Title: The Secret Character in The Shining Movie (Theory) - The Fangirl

The Shining has a nearly secret character that I want to cover today because it changes everything! Hi guys, I'm McGann and welcome to another Shining Theory on the Fangirl. If you missed my last video, I went into detail about how Jack Torrance is Shining 2, even though he probably doesn't know it. This time though, I want to talk about another character that is basically hidden in plain sight. Bear with me here, but do you know what makes The Shining such an incredibly engrossing film. It's not really the script as much as those nuanced details. For The Shining, the devil really is in those details and it gives us a character that nobody really talks about. And even though this character does not have a name, you definitely feel their presence in the movie. Also, just a friendly reminder, don't leave me comments that say, well you should read the book because in the book it explains A, B, and C and Stephen King hated the movie. The book and the movie are not the same thing, so let's just agree to disagree and continue analyzing the movie. So let's get into this. Who could I possibly be talking about? The camera angle. And no, I'm not just some movie nerd geeking out about how they frame the shots, although we totally could geek out about that forever. And not to put too fine a point on it, but the camera angle is 100% what's missing from Dr. Sleep, but after watching The Shining on a nearly endless loop I really started to notice how dynamic the camera movement is.
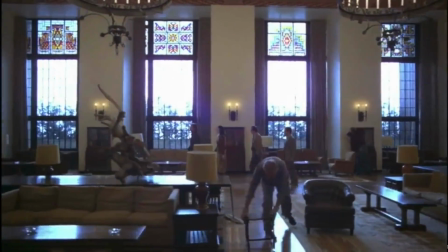[1:37]
The Overlook is a huge hotel So we could have been given a million different shots in a million different ways
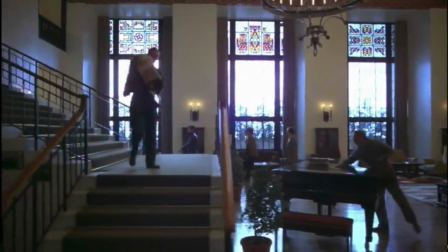[1:43]
But instead we have a lot of these tracking shots Let me throw up some examples and just talk right over them.
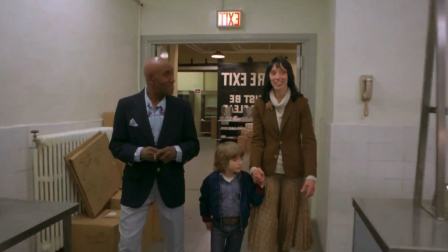[1:49]
When we're watching Jack or Wendy walking around we often see the camera in front of them to where we see their faces while they're moving.
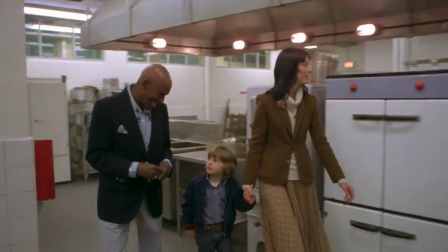[1:57]
That's not any kind of uncommon way to film characters moving around a large venue, but in The Shining,
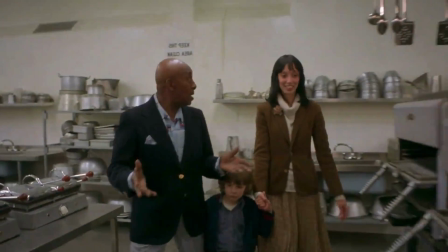[2:04]
the camera is often twisting and turning until we get this sense of a very disorienting maze-like space.
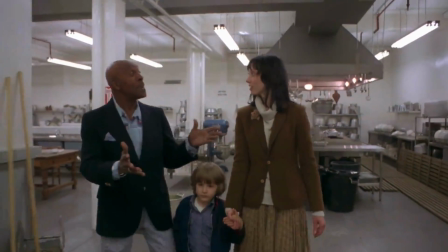[2:11]
Even when we're in this big open area like the kitchen, it still looks like we're in a maze from the camera's perspective.
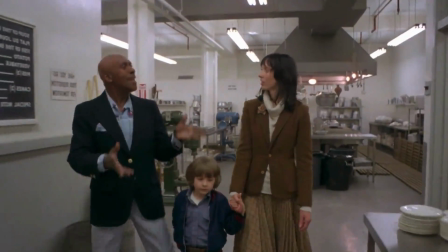[2:17]
In fact, it feels so jumbled up that if we the viewers had to suddenly run through
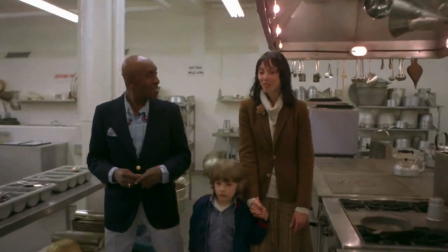[2:23]
the movie set ourselves we wouldn't know where we were or how to escape so
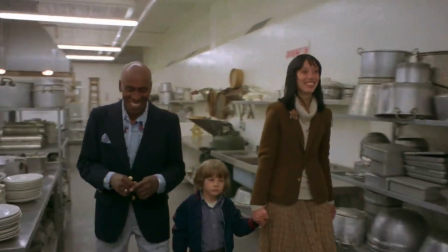[2:27]
that not only feels very entrapping to the viewer almost claustrophobic
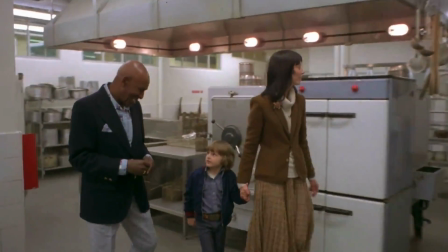[2:32]
despite being this very large open space but the camera actually feels
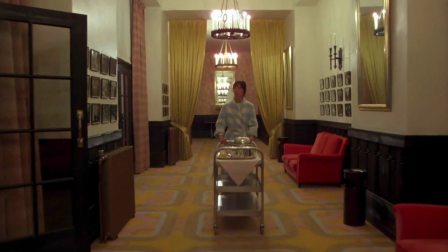[2:37]
like it's pulling the characters forward it's as if the characters aren't moving on
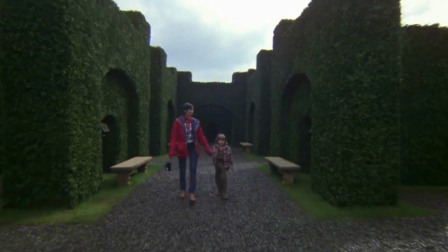[2:42]
their own they're being led by the hotel or they're being pulled by some unseen force
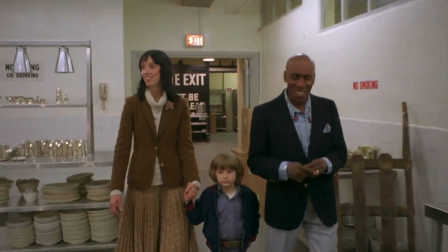[2:47]
and you can't say that the camera is just following the character's path because
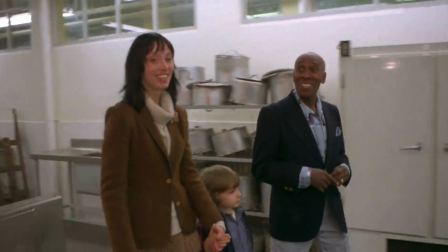[2:51]
usually the camera view is turning before the characters do so
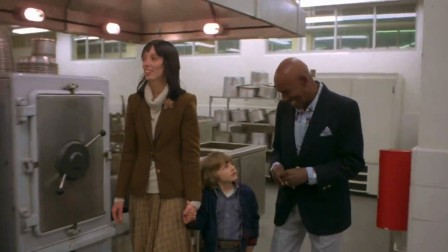[2:56]
the camera is the leader it knows where they're headed well okay it's not really the camera that's doing this it's who or whatever is behind this voyeuristic point of view so yeah it's representational but since that character doesn't get a name it's basically the camera and it gets especially interesting in the gold
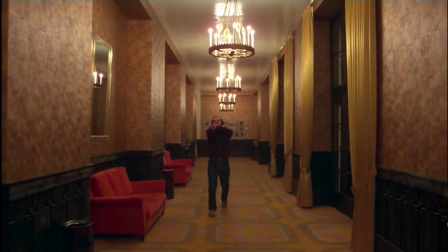[3:14]
room scenes because we have the camera pulling Jack forward to the party lounge but it doesn't lead him into the bar itself.
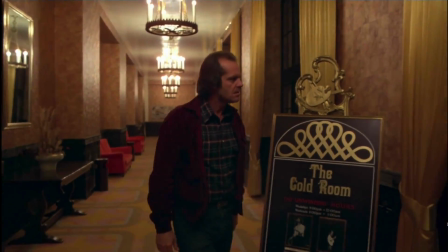[3:23]
The camera viewpoint sits there and waits for Jack to choose to walk into
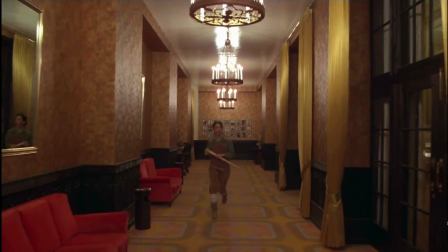[3:27]
the gold room and then the same thing happens when Wendy runs down the hall a few minutes later.
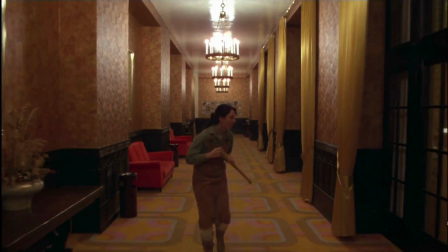[3:32]
Despite being in this huge hotel and having no idea where her husband is,
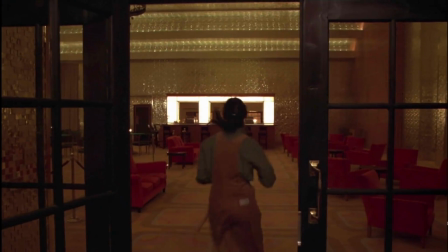[3:37]
somehow the camera pulls her into the gold room and waits for her to enter of her own accord. Now when I was trying to talk this idea out with my husband Daniel he came up with the notion of Christianity and free will. It's not really my thing, so I'll take his word for it. Basically, the devil can bring you to a scenario, but you have to choose whether or not to do the good or bad thing. So in Jack's case, entering the gold room and drinking is something that's presented to him, but he ultimately has to be the one to make the choice of whether or not to do it.